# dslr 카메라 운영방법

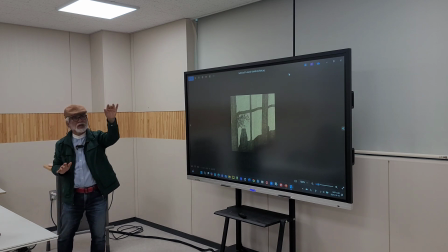[45:35]
감옥을 보여주지 않아도 철창의 그림자만 이렇게 보여주고 푸른색이 있으면 그죠? 붉은색을 보여주면 안 되겠지. 왠지 은산하고 막 좀 그런 푸른색으로 해서 이것도 약간 푸르게 보여주면은
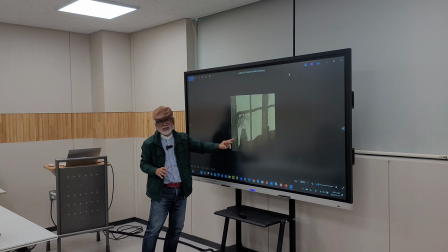[45:56]
시간을 나타낼 수도 있고 뭐 감옥은 아니지만 이게 흰색이면 이게 좀 밝은 색이다 그러면 뭐예요?
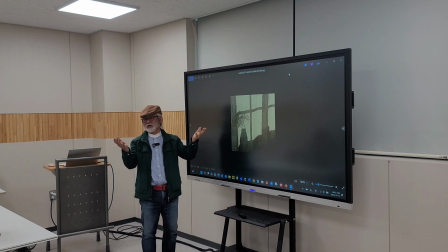[46:04]
아침 해가 막 떠오르서 그래 아 졸려했는데 졸려하는 사람 얼굴 보여주지 않아도 여기에서 빛이 이렇게
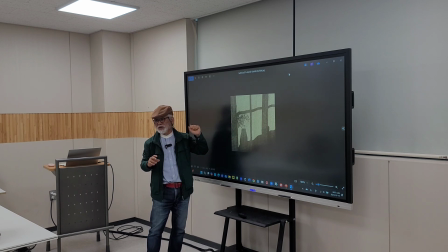[46:16]
환하게 쫙 보이는 그림자가 보인다면은 아 아침이구나를 나타낼 수 있어.
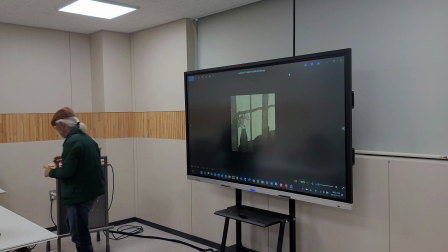[46:22]
아침 그러니까 시간을 나타낼 수 있는 거예요. 시간 그림자 그림자를 잘 활용하면 고급 영상이 돼요.
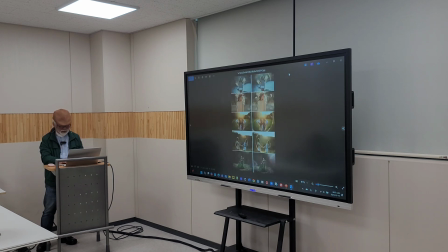여러분 이제 역광 그죠? 우리가 역광을 왜 안 찍는다고 했어요?
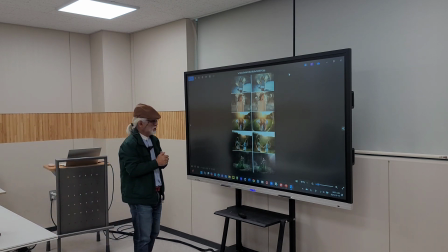[46:44]
까맣게 나온 거예요. 얘는 왜 까맣게 안 나와요?
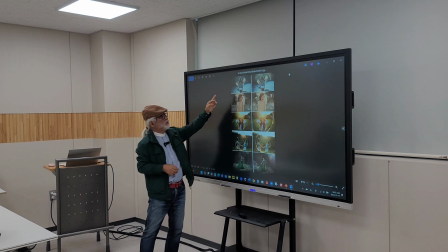[46:51]
플래시를 쳤을 수도 있고 조명을 했을 수도 있고 빛이 보여요 안 보여요? 태양이 안 보이잖아. 태양을 뭐로 가렸어요? 이 사람의 머리나 이 프레임 위쪽으로 지금 있는 거야.
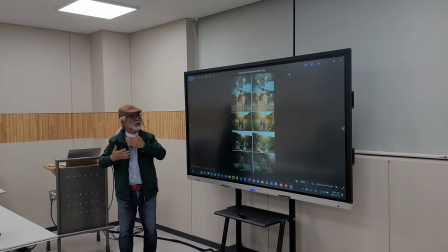[47:08]
그러니까 카메라 렌즈에는 안 들어온 거야. 그럼 이렇게 아름다운 사진을 만들 수가 있어요.
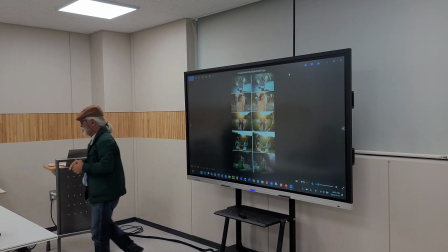[47:14]
그래서 역광 사진을 잘 찍으면은 프로페셔널한 사진을 만들 수가 있고
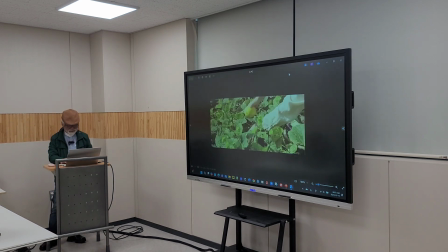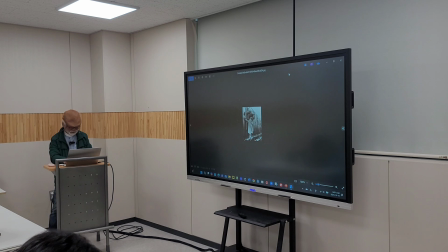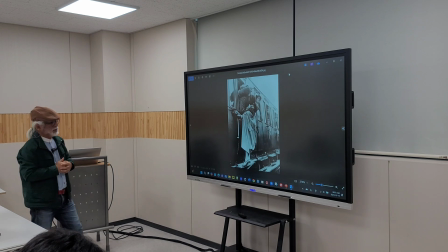[47:39]
전쟁통의 순간, 사진은 순간, 찰나, 그죠?
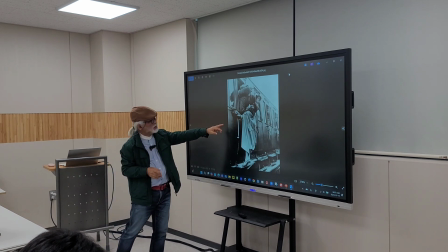[47:49]
연출에서도 찍을 수 있었겠지만 이것만 봐, 요것만 봐도 전쟁이라든가 뭐 그리움이라든가 그죠?
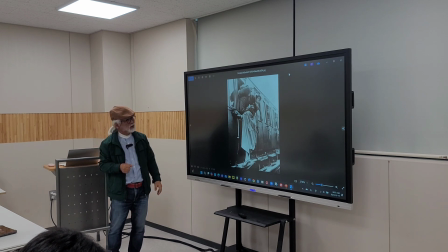[48:00]
그런 걸 알 수 있겠죠. 또 야한 생각은 안 나잖아요, 이거.
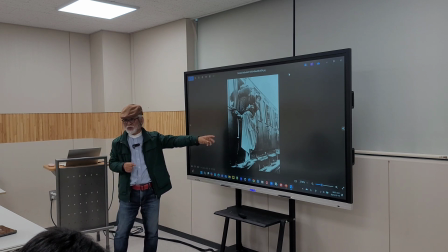[48:07]
그죠? 똑같은 키스라도
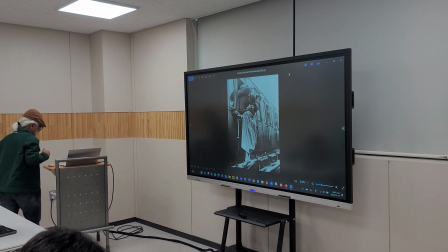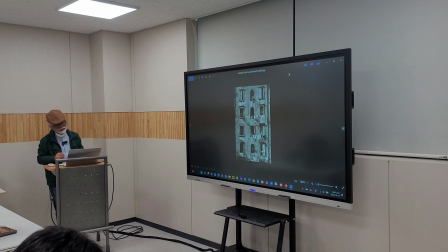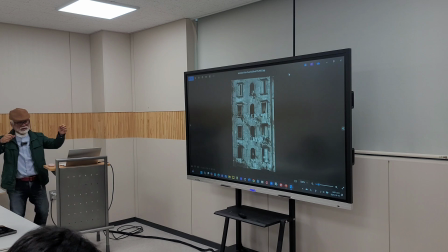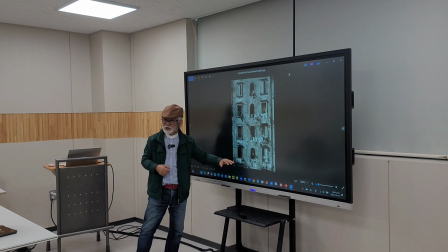[48:27]
칼라로 찍혔는데 흑백으로도 이렇게 보여주면서 칼라보다 흑백이 더 어떤 느낌이 있다 그러면 흑백으로 보여주는 거야.
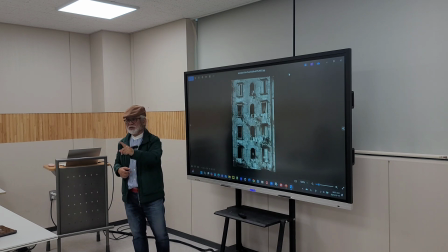[48:36]
우리가 지금 여러분들이 촬영하는 카메라는 다 칼라예요. 근데 편집할 때 아 나 이거는 흑백으로 돌리고 싶다 그러면 흑백으로 찍고 흑백으로 편집을 하면 돼. 근데 처음부터 흑백으로 찍으면 어떻게 돼요? 흑백밖에 못해서. 그치 흑백만 되고 칼라는 못 쓰잖아.
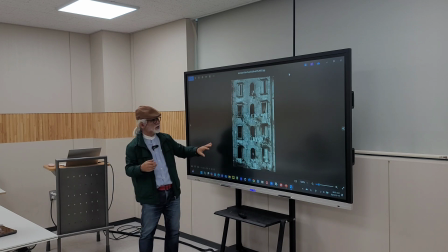[48:52]
그러니까 칼라로 찍고 편집해서 흑백으로 해서 보여주면 되고 여기에서는 이제 뭐가 관건이냐면 이렇게
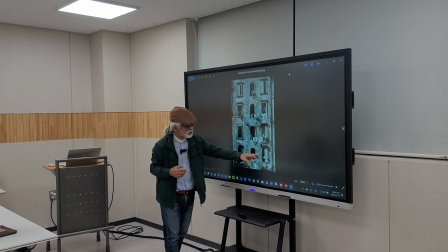[49:03]
똑같은 그림들이 형태들이
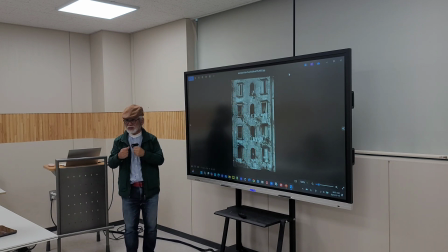[49:06]
똑같은 형태들이 있는 게 이제 영상 그러니까 사진하는 사람들이 잘 찾는 그런 구도예요.
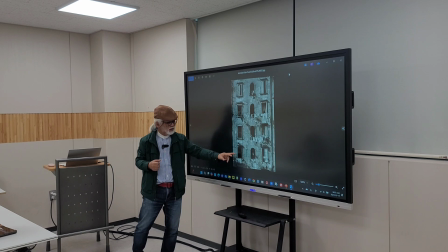[49:15]
영상하는 사람들 자 요거를 옆에서 삐딱하게 찍으면 이런 느낌이 안 나와요. 그래서 이런 거는 수평과 수직에 맞게 정중앙에서 정중앙에서 찍어야 돼. 정중앙. 자, 그럼 얘는 정중앙에서 찍었는데 기울기를 잘 보세요.
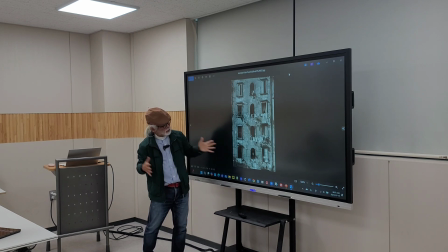[49:33]
밑에하고 위에하고 어때요? 폭이. 폭이. 요 폭하고 요 폭하고 달라요? 네.